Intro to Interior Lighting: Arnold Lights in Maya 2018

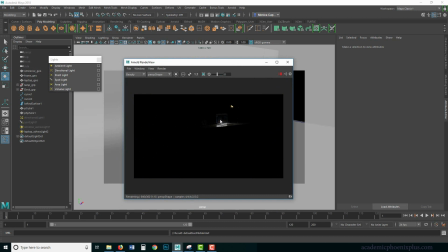12:14 so it's going to illuminate the environment as if it was a screen now i can increase the intensity a little bit if i like
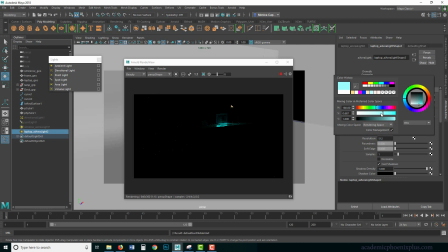12:27 and maybe change the color to a little bit of a blue-ish because my scene or the screen is a little bit more blue so something like so that's more purple but that's okay then i can bring everything back so
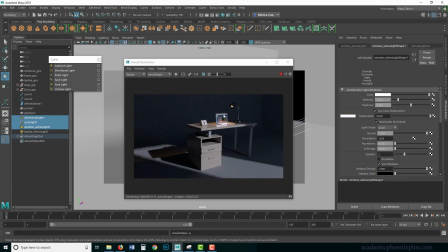12:48 it's a very small touch but it still makes you know it's it's an important touch now i really am not happy with the sharp shadow right here of the spotlight so i'm going to go into my arnold select my spotlight and i'm going to
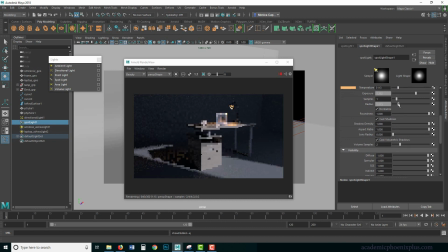13:04 increase the radius so that's going to help break up that edge i'm not a big fan of really sharp edges but of course that means said I need to increase my samples all right I'm gonna go to my intensity for my light and just kind of slow it down a little bit
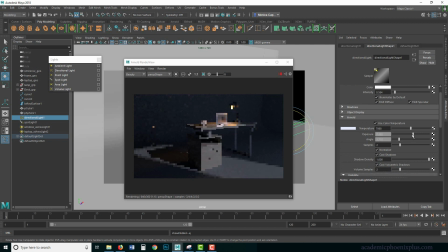13:24 maybe decrease the exposure so the contrast is a little bit higher maybe my window area light can also be a little bit less intense so I'm starting to get a nice evening appearance the edge is still a little too much in my light so I'm gonna go crazy
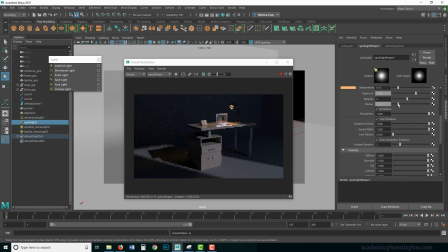13:43 not crazy just increase my radius a little bit more just because I really want that to be soft. I'm trying to make sure that it doesn't create too much of a tangent on the shadows.
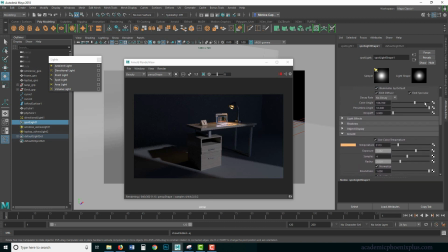13:59 I might have to go back a little bit and maybe reduce my cone angle.
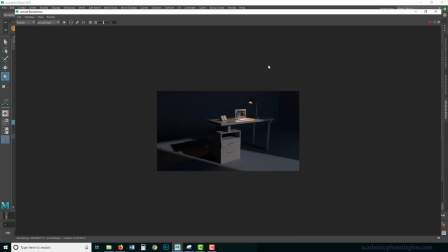14:04 While we're at it,
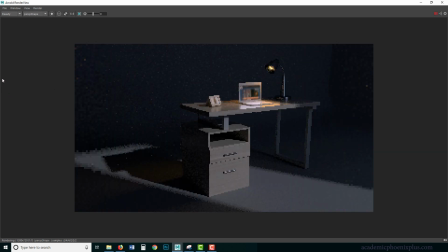14:05 I might as well make this go back to 100% resolution which makes it even nicer. that's when I usually start with a small scene and then go on from there so if you want this to glow I would suggest that you open up the texture and create an
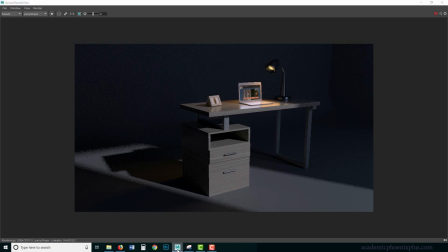14:23 ambient okay I'm just gonna show you really fast I have a I try not to make my tutorials too long but I'll show you
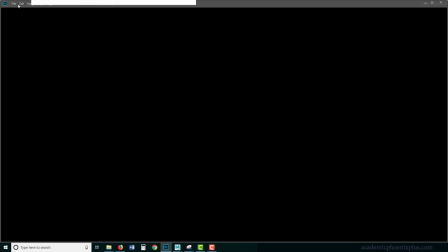14:30 really fast how to do that well this thing renders give me a second so
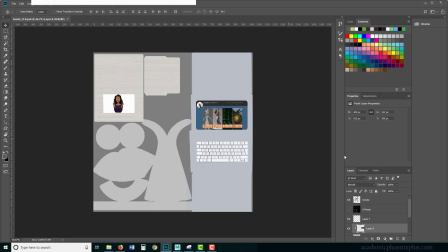14:37 this is the original Photoshop file and this is the one I want to glow so everything needs to disappear and I turn everything off
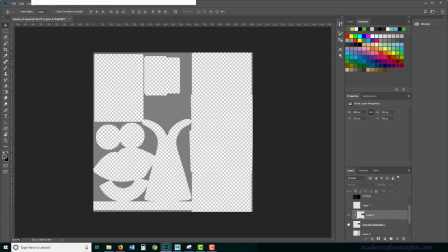14:46 except for your image I'm gonna keep this it's fine
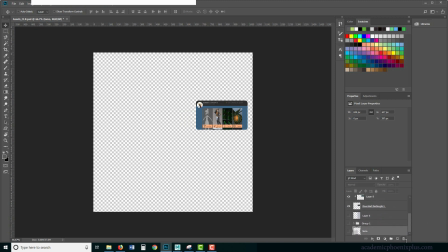14:52 actually we don't even need the border because it's gonna everything's gonna be black I'm gonna create a new layer and fill it black now
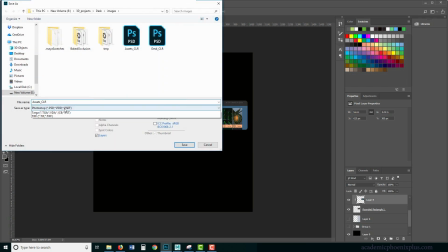15:01 you can make this slightly brighter if you want to but I'm gonna keep it like this I am going to call this my emissive map so MIS I'm gonna go to my source images and save this as a TIFF no layers safe I
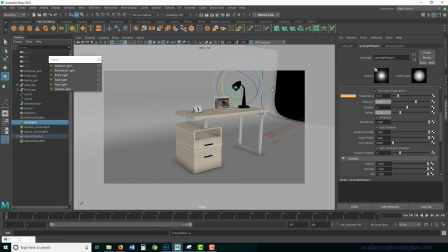15:23 guess that's my art my art side where I'm just like I need to make everything look great so just to show you one more thing one more that's how my classes are it's like one more thing let me show you one more thing let me show you one more thing I just want your stuff to look awesome.
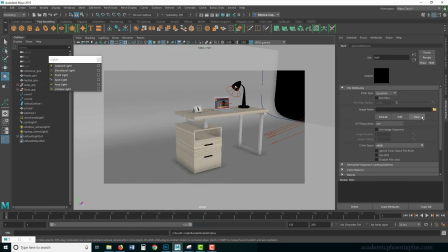15:36 Okay, so under color, under emission, you can plug in a map. So click on the little checker, go to file, go to the folder and grab your emissive map. So assets, emissive. So the effect that it's going to have is, let me see if I can snapshot this.
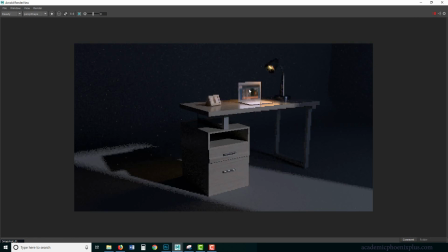15:55 So the effect that it's going to have is that it's going to make it look like it's a, it's glowing. Now I am sure somebody noticed the one step that I missed,
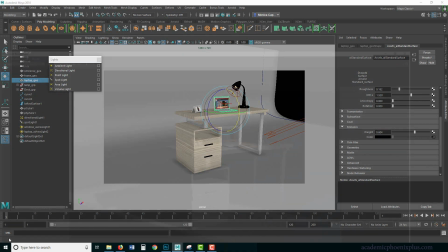16:02 which is I didn't increase increase the weight so now I'm gonna press play again and now
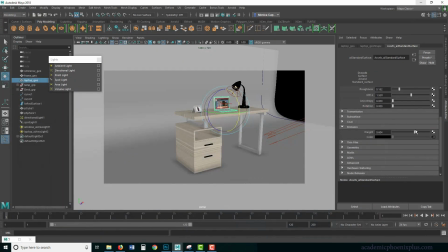16:08 my screen is kind of glowing I'm gonna go a little push it a little bit further so